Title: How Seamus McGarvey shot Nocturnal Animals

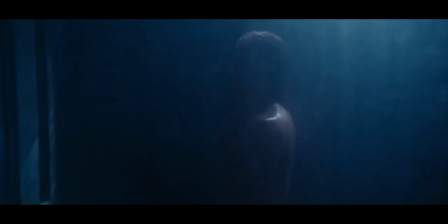Is it really a surprise that a film directed by one of the greatest fashion designers alive looks incredible?
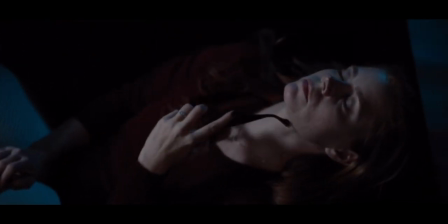I mean, even if we forget about the costumes, which weren't even Tom Ford by the way, the production design,
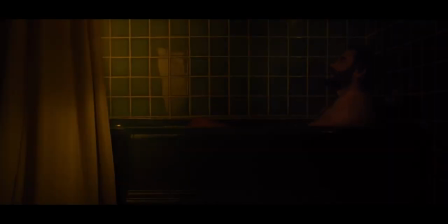locations, lighting, all work so incredibly well to bring his story to life.
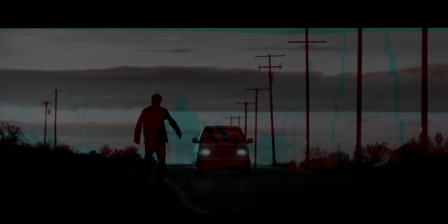Well, three stories. And the person we have to thank for that is Seamus McGarvey.
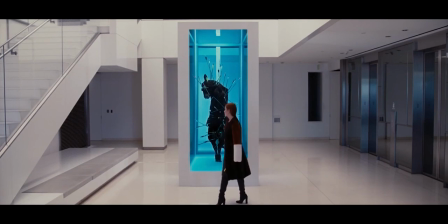I hope I pronounced that correctly. In today's video, I'm going to be covering the equipment McGarvey used, how he crafted the look,
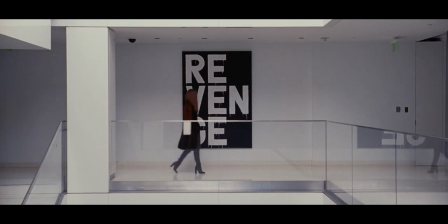as well as his use of lighting, because it really helps tell each of the stories.
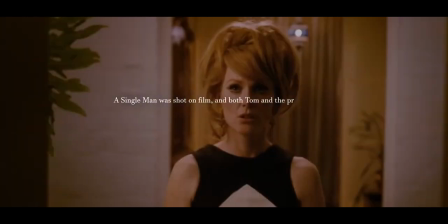A Single Man was shot on film, and both Tom and the producers had already made the decision to shoot Nocturnal Animals on film too.
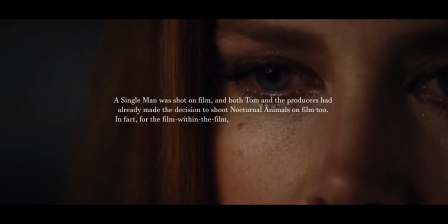In fact, for the film within the film, it was essential to shoot on film.
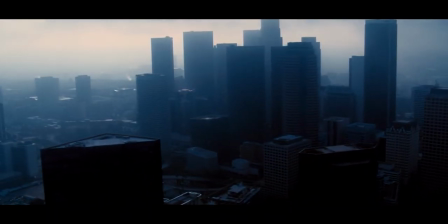It was almost a given that Nocturnal Animals was going to be shot on film, and even though McGarvey did consider shooting certain aspects on large format digital,
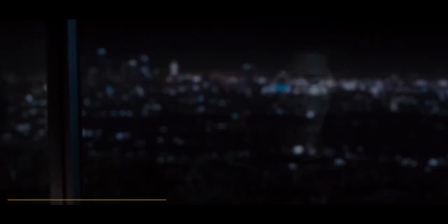ultimately, due to the scheduling, they ended up shooting everything on the Panavision Panaflex Millennium XL2 paired with their Primo lenses.
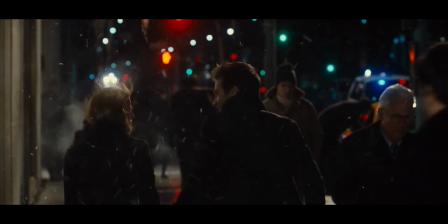Now, the XL2 is basically the gold standard for 35mm film cameras.
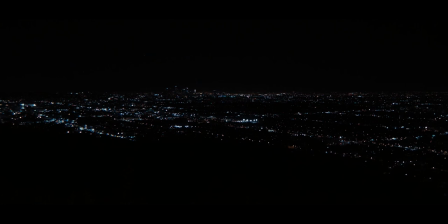They're lightweight, have the ability to easily sync sound, is compatible with all of Panavision's film lenses,
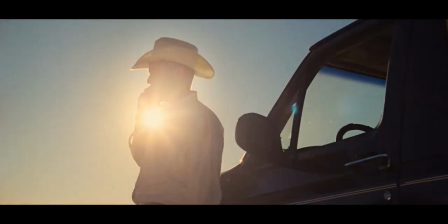both anamorphic and spherical, and has the ability to hold both 400 and 1000 foot magazines.
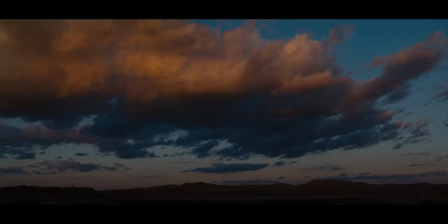As for the Primos, these are just perfect for when you want a high quality set of lenses, as not only do they have high contrast,
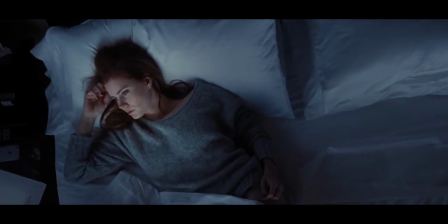resolution, minimal distortions, but they also come in a range of focal lengths that can be opened up pretty widely,
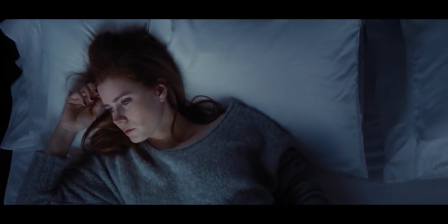which is one of the reasons why McGarvey went with the spherical versions over the anamorphics.
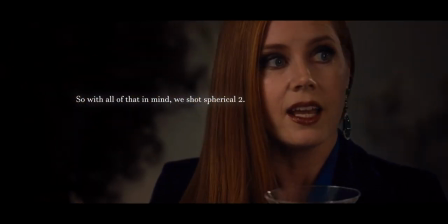So with all of that in mind, we shot spherical 2.35:1 with Panavision Primo primes for the most of the show,
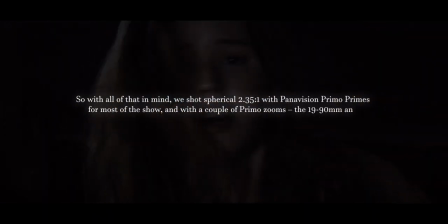and with a couple of Primo zooms, the 19-90mm and 24-275mm for the highway car chase sequence.
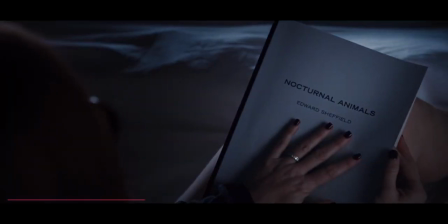As for the stocks, McGarvey kept it simple with Kodak's Vision 3 200T and 500T,
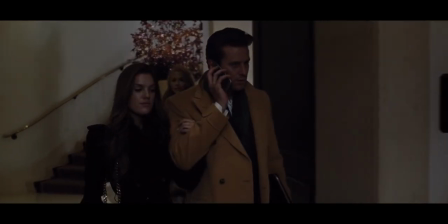as since they were shooting the majority of the film at night, he wanted the fastest stock he could get.
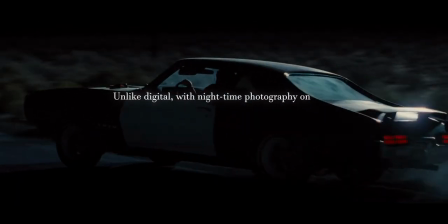Unlike digital, with nighttime photography on film, you have complete control of the light.
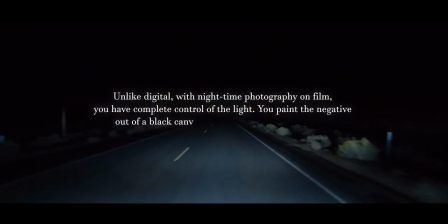You paint the negative out of a black canvas in an additive artistic process.
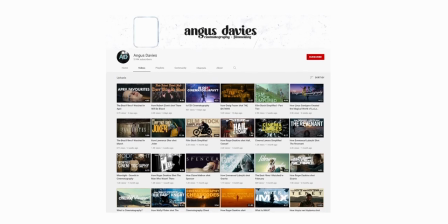As with all of the films I analyse, I'm finding it hard to put the look of the film into words,
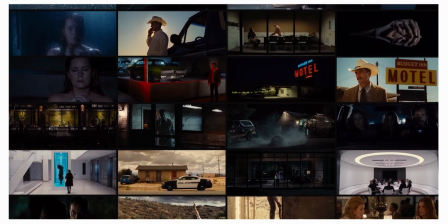as there are aspects that feel clinical, yet they are true to that location.
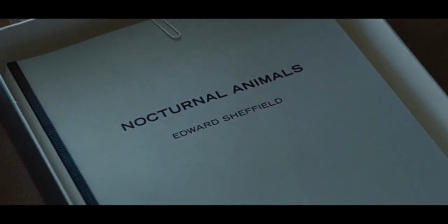The overall feeling of the film is pretty raw though, but it's clearly been stylized to help further the story, and as for the colours, they feel exaggerated.
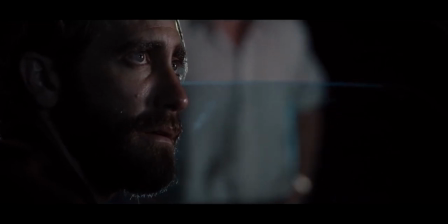This isn't what we would see in real life, but it doesn't seem far from reality. So I think again, I'm going to go with the phrase heightened realism.
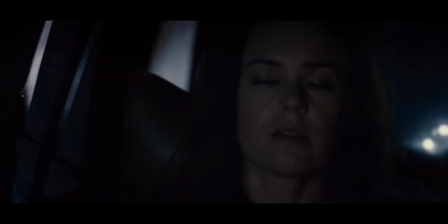Now, whilst this was shot on tungsten stocks,
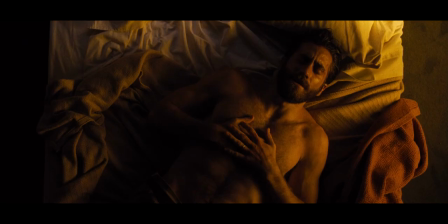we can see a very stark difference between real life and the novel, the former being much cooler than the latter.
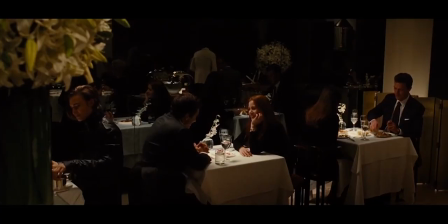However, it goes much deeper than that, as the actual colours in the shot, for example the sofa,
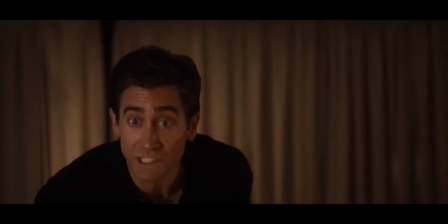the walls, these can all help portray a certain emotion more than a grade can. For example, the scene in the cabin.
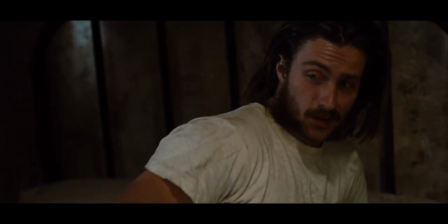Whilst it's a bit of a dirtier palette, it's still pretty true to life,
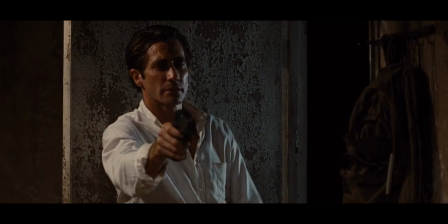and apart from the fact that we can tell that this isn't a very nice place due to the lighting and the walls,
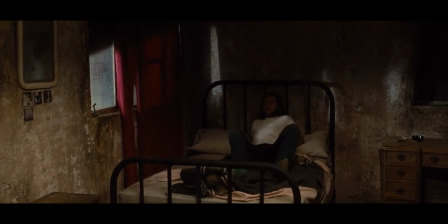we also get the impression of danger from the red curtains to his left. Overall, the colours are very rich.
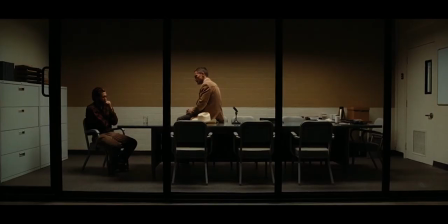This isn't some muted or restrained palette.
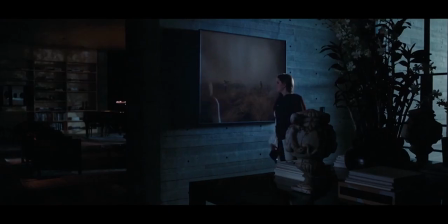There are some very particular choices, however, and that leads me to the fact that in each of these stories, the present day one,
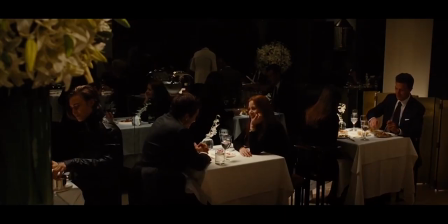the novel, and the past life, have very defined looks, and this is not only down to the colour,
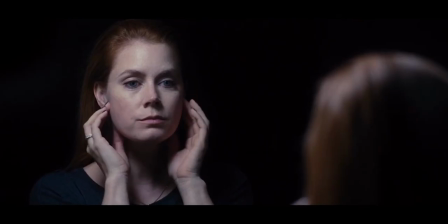but also the composition and the lighting. To look at the composition, the present day scenes have a lot of frames within frames,
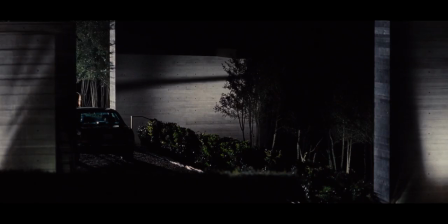something McGarvey was doing to almost portray that she is inside her own psychological horror film.
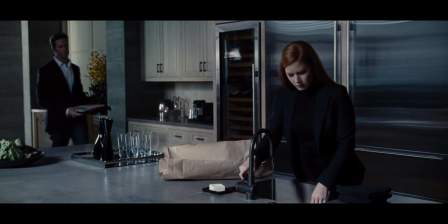Now, her present day compositions are also the most unique, and as the movement is quite restrained in these scenes, it's a way to evoke emotion.
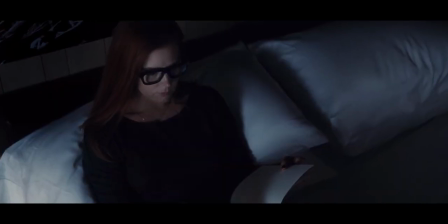For example, having a lot or having minimal breathing room.
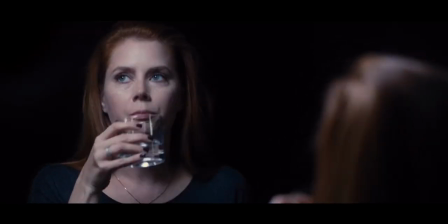There seems to be more negative space around her, and whilst this could be down to the more modern location, it also just draws focus onto her.